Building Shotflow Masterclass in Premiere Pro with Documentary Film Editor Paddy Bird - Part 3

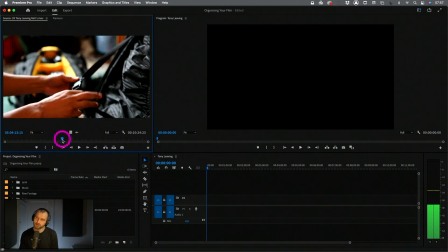(4:12)
I'm not seeing all the shots in real time, but I certainly have an idea about the location, the type of shots,
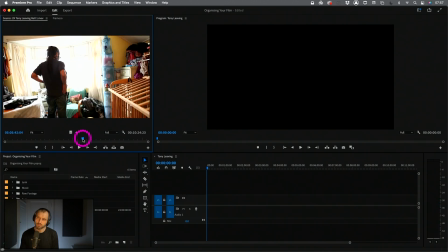(4:20)
the kind of chain of action. This is what we were talking about in the previous session.
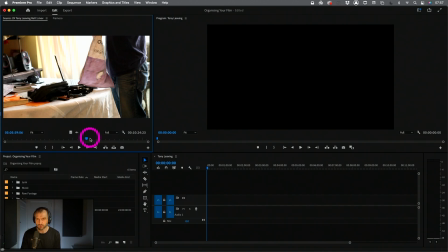(4:28)
This idea around sequential, not illustrative, sequential images.
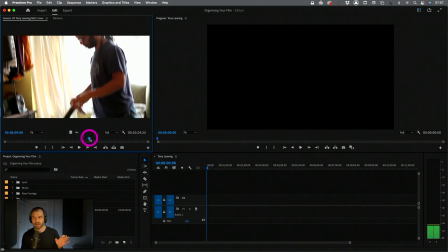(4:33)
So there's basically one big piece of action here, which is Tony is packing up all his equipment,
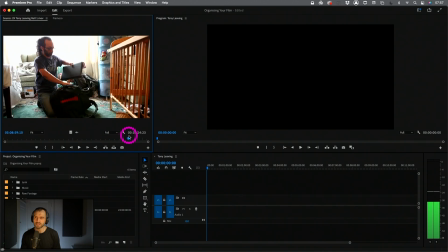(4:41)
and he's packing up his suitcase and his clothes, and then there you go, and he's getting up,
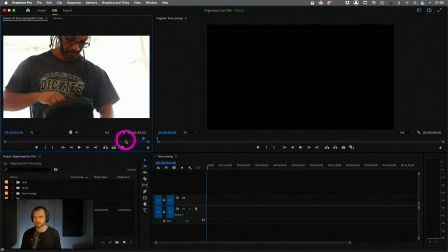(4:48)
and then he's going out the door. I think that's in the next set of raw footage. So that's the kind of larger pictorial arc of what's going on. But
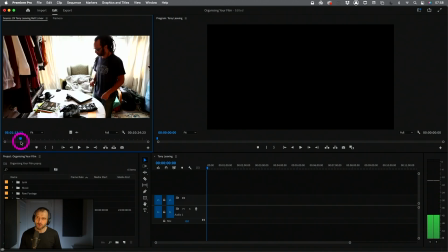(4:59)
you can see that the camera operator has broken down each one of these,
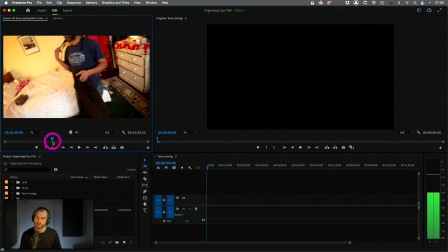(5:04)
probably hundreds of little movements into different frame size changes,
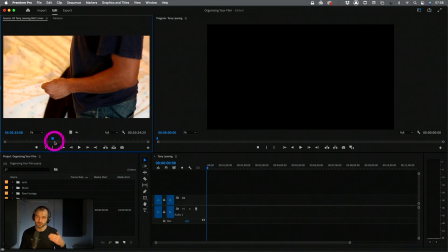(5:10)
little bits of actions that makes up that sequential picture arc into lots and lots of different shots.
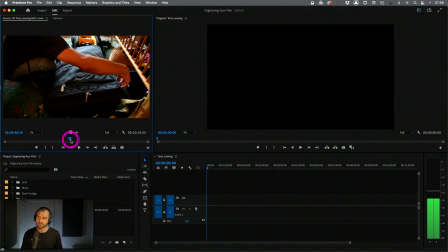(5:16)
Now, some of them have zooms on, some of them have different frame sizes, some of them have camera movement. And obviously, sometimes there's really big action going on inside the frame, and sometimes there's not.
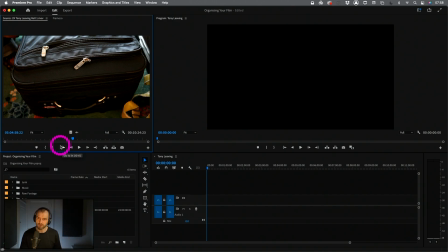(5:28)
There's more illustrative stuff going on inside the frame. But essentially, this is, 10 minutes of raw footage of one bit of action happening, and the camera operator is breaking it down into dozens and dozens of little shots,
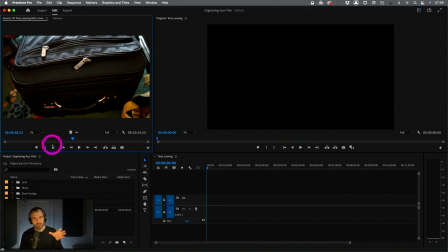(5:43)
and it's up to us to choose the best ones that compress that down with good shot flow. We can't show a 10-minute raw footage scene. Who's going to watch that? No one's going to watch it. So our job as editors is to compress down the essential action into a dramatic
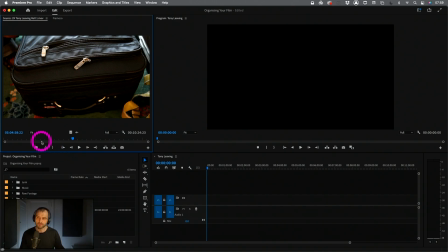(6:00)
pictorial arc that has good shot flow. So I'm just going to go ahead and put this down on the timeline. There we go.
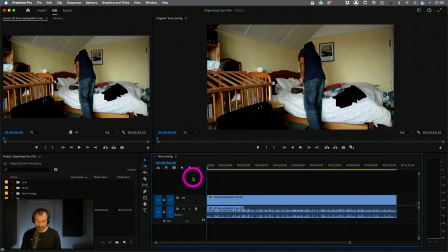(6:09)
What have we got? About 10 minutes. So I'm literally in this first initial stage. All I'm doing is just, let's zoom in a bit. I'm going through and I'm cutting out what I like. Sorry, cutting out what I don't like and leaving in what I like.
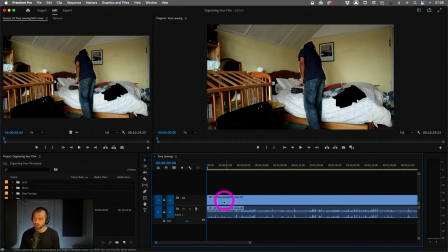(6:25)
And then making sure that when those first draft of that has good shot flow on the timeline.
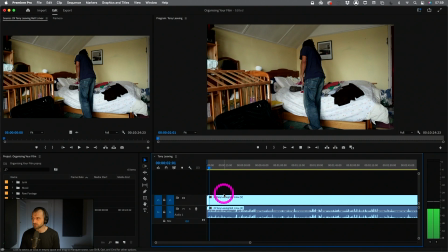(6:32)
So, do I like this shot? I hope they got some good internet. Not really. It's very short.
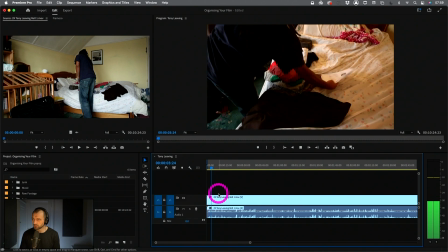(6:37)
It's probably just a setup shot. This is kind of interesting. Okay, that's nice.
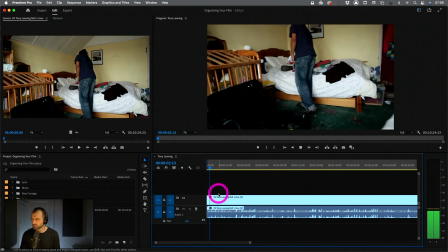(6:42)
What do I like about this? Starts here. Where's the essential piece of action here?
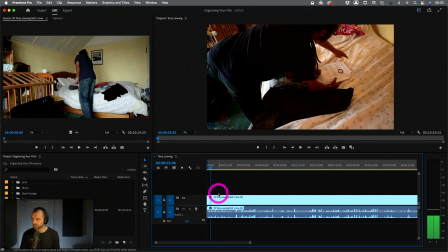(6:47)
Tony grabs that pen. I could probably come in about there. So let's cut that out.
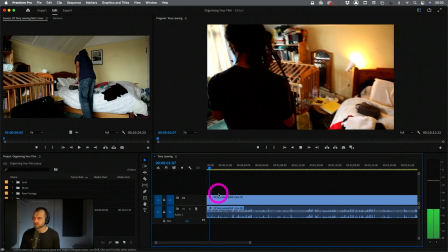(6:54)
So we're going to come here. Camera's going to move up. Camera's going to move round.
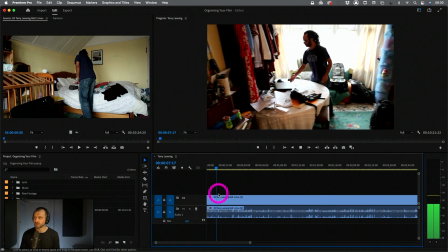(6:59)
And where's the natural out point here? Where he's picking up his computer.
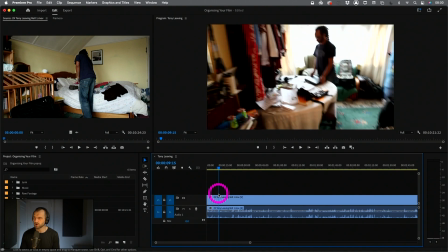(7:04)
So let's just zoom forward and seeing what's happened there. Okay, so we haven't got a continuation of the computer, so I don't really need that in there.
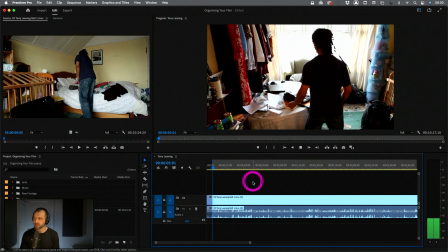(7:11)
So let's just find a nice out. Maybe there. Or there.
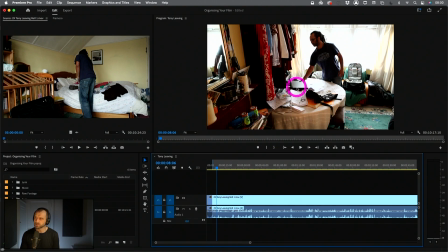(7:19)
Now, if I open this up here in terms of like allowing the audience to start seeing a piece of action which will not pay off later, I'm going to create questions.
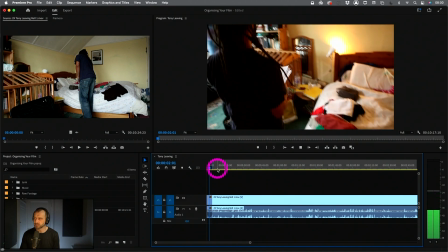(7:28)
So I'm just going to come out at an earlier stage and then just pan over there, bang.
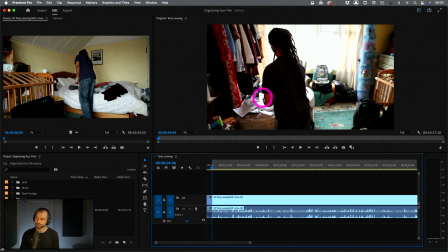(7:33)
I'm going to use the cut point just after he bangs the papers on the table.
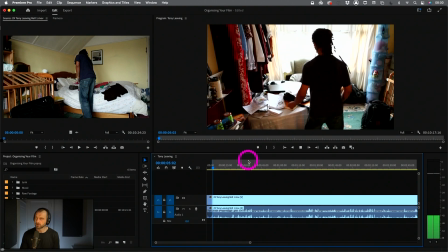(7:39)
That's a nice out. Okay. So let's just continue.
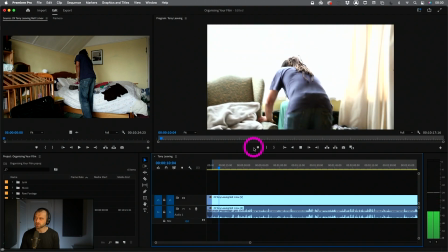(7:44)
Don't want any of this. Don't want any of this. The shot's going to change. Okay. Is this interesting?
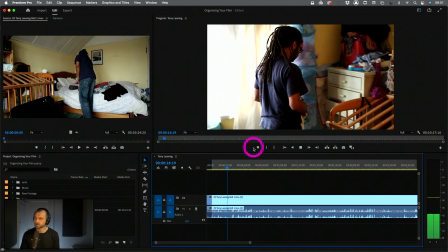(7:49)
You got a sort of longer shot here. It's a mid, but it's from a long focal point.
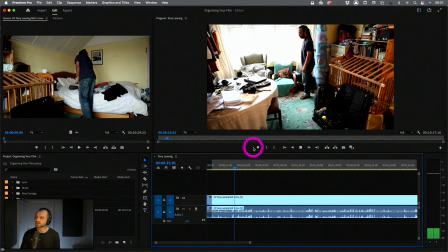(7:57)
Where are we? Is this interesting? No, it's kind of similar to the previous shot.
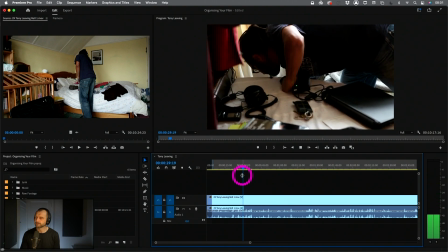(8:03)
We got to zoom in here. Do I like anything so far?
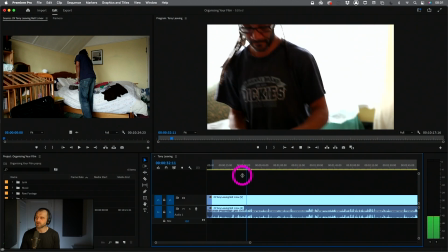(8:09)
That's kind of a nice movement there. I like that.
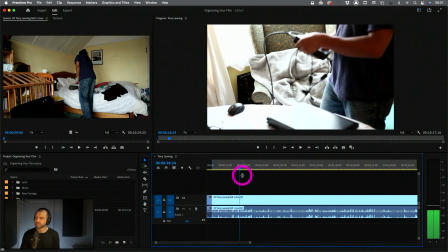(8:13)
So maybe I'll start just before he leans down, just before the essential action starts.
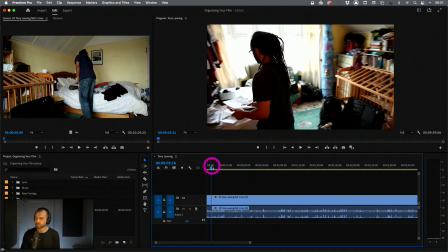(8:19)
There we go. Now let's look at those two together.